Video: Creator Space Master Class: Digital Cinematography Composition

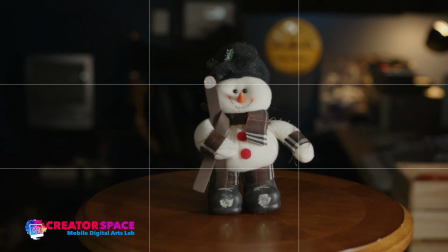2458s
Then the other thing is we can look at, different angles of composition, and then whether we want to be a bit closer.
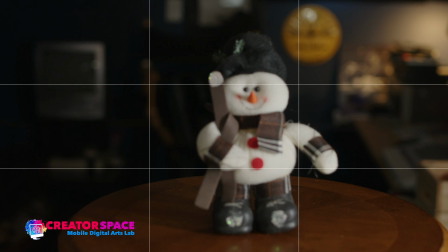2465s
So we can always go a bit closer in here.
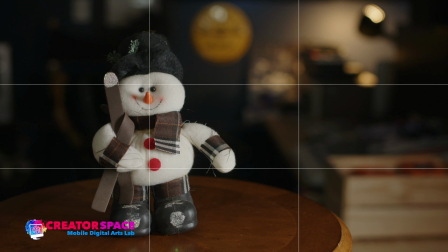2473s
Right, and we can make that framing specific to be a bit closer, and something like that.
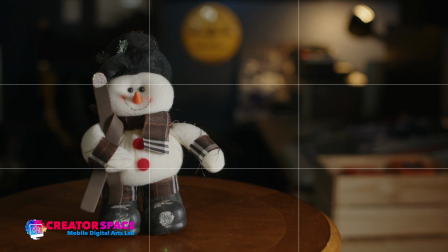2481s
So that's a nice use of the rule of thirds. And again, just recapping that, we can do something like this.
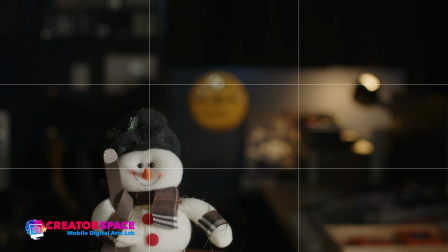2488s
But you want to really think about what you'd want to put up here, because I still think this top area could really use something.
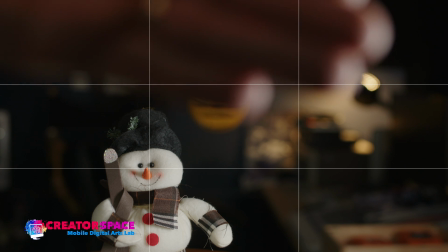2495s
But what if our foreground had some trees or something that were in the foreground?
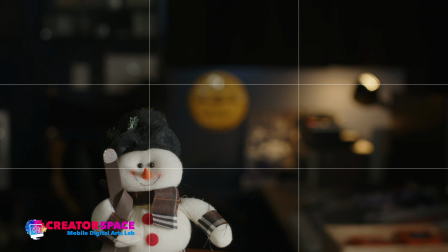2502s
That could be interesting. Or again, if if he's in front of a mountain, that mountain can be coming out from the back, and that's a really good use of the rule of thirds.
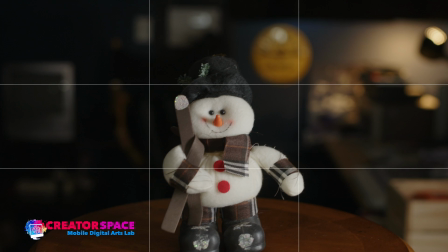2510s
So this is really what it comes down to composition, just thinking about your middle ground, your foreground, middle ground, background,
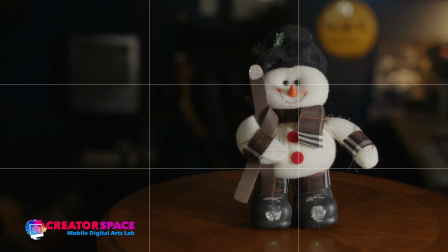2516s
thinking about the rule of thirds, and framing accordingly, and then thinking about what you can do to lead us to this, to the subject, and thinking about what's in your background. See, I have nothing funny coming out of the stuffed snow person's head,
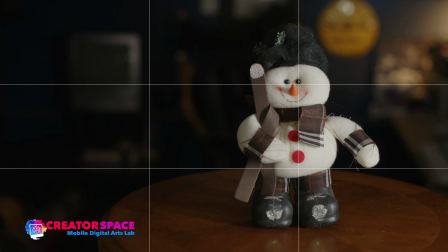2534s
but there could be something, and so that's where you just need to think about moving the camera.
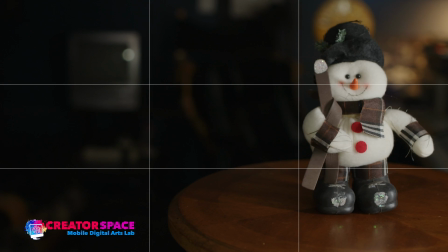2539s
So for example, if I move the camera this way, right now I have that yellow sign coming out of the snowman's head.
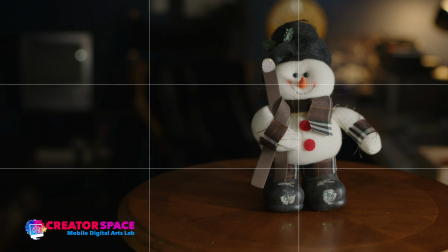2548s
Maybe it looks kind of angelic, right? So I'm using the background as an effect again, but it's doing something. It's changing the image to, it's adding something there that is going to draw the audience's attention to the fact that he has his glow around the top of his head.
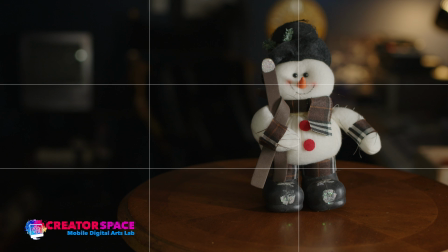2564s
So that's really, really key in terms of composition, is thinking about, what you're showing, how you're showing it, and what kind of elements are happening in the background.
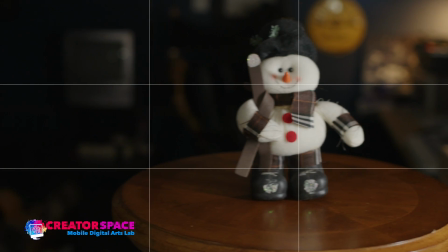2575s
So sometimes simply just moving the camera, just by moving the camera over here, I get rid of that problem, right?
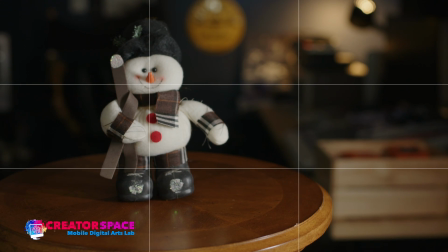2584s
And I can now frame, for example, like this. So always think about just sometimes moving your camera. You don't even have to move everything around the camera. Sometimes it's as simple as just moving your camera to the left or right to get a better composition, and to think about that. So again, use this grid if you're want to practice the rule of thirds.
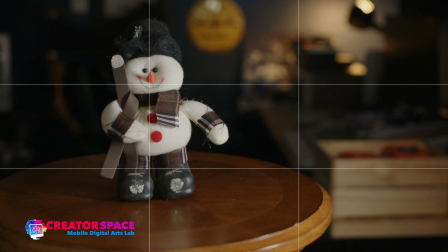2603s
You access this through the menu, and you go to menu, monitor. I go to all, and then I can choose the different grids. We have a horizon, there's a crosshair one, there's a dot in the middle.
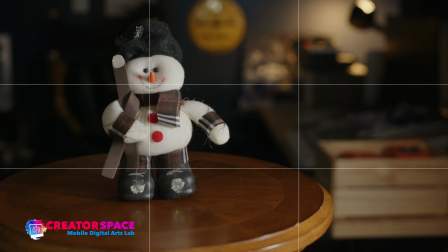2618s
So there's a lot of different ideas, and you can turn these on or off, just depending on what you want to do. So this is that horizon idea. So it's kind of that middle, or some people like using this crosshair. It lets you see what's right in the middle.
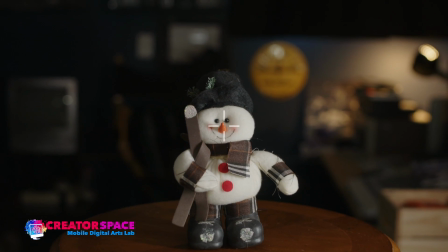2632s
So if you're doing a lot of center composition, this crosshair is really great, because then I can just say, okay, bang, he's right in the middle, and I know that's the middle.
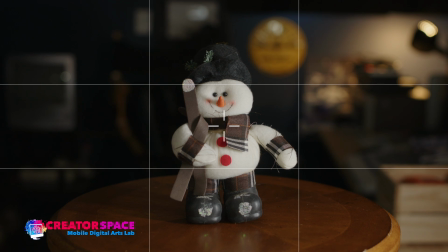2641s
I don't have to think about it. So you might want to use the crosshair plus your thirds.
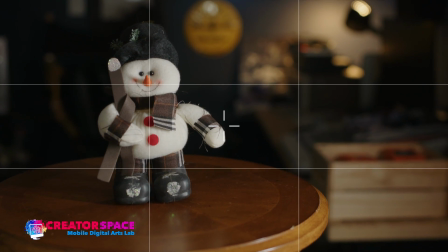2647s
And it's actually called thirds, which is great. So it's totally designed, ready to go with helping you compose using the rule of thirds.
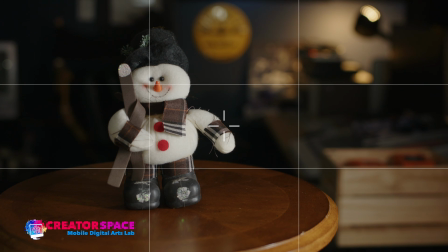2656s
So it's a really great, robust tool, available again under monitor in the menu. You go to all, and then you hit thirds or crosshair. The other thing you want to do is just make sure that that you have the grid needs to be on or off
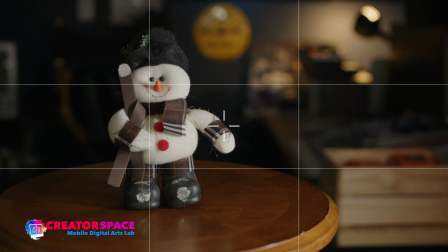2673s
under your settings in the LCD panel. You can turn that on or off. So it's really simple to use. You can practice all your composition, and again, practice really makes perfect in this situation, and you'll come up with a lot of interesting compositions,
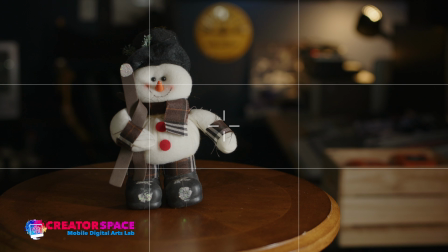2690s
try different things, try, what can work in different areas of the rule of thirds, and that will only make you a better cinematographer in terms of getting that composition. So think of your foreground, middle ground, background.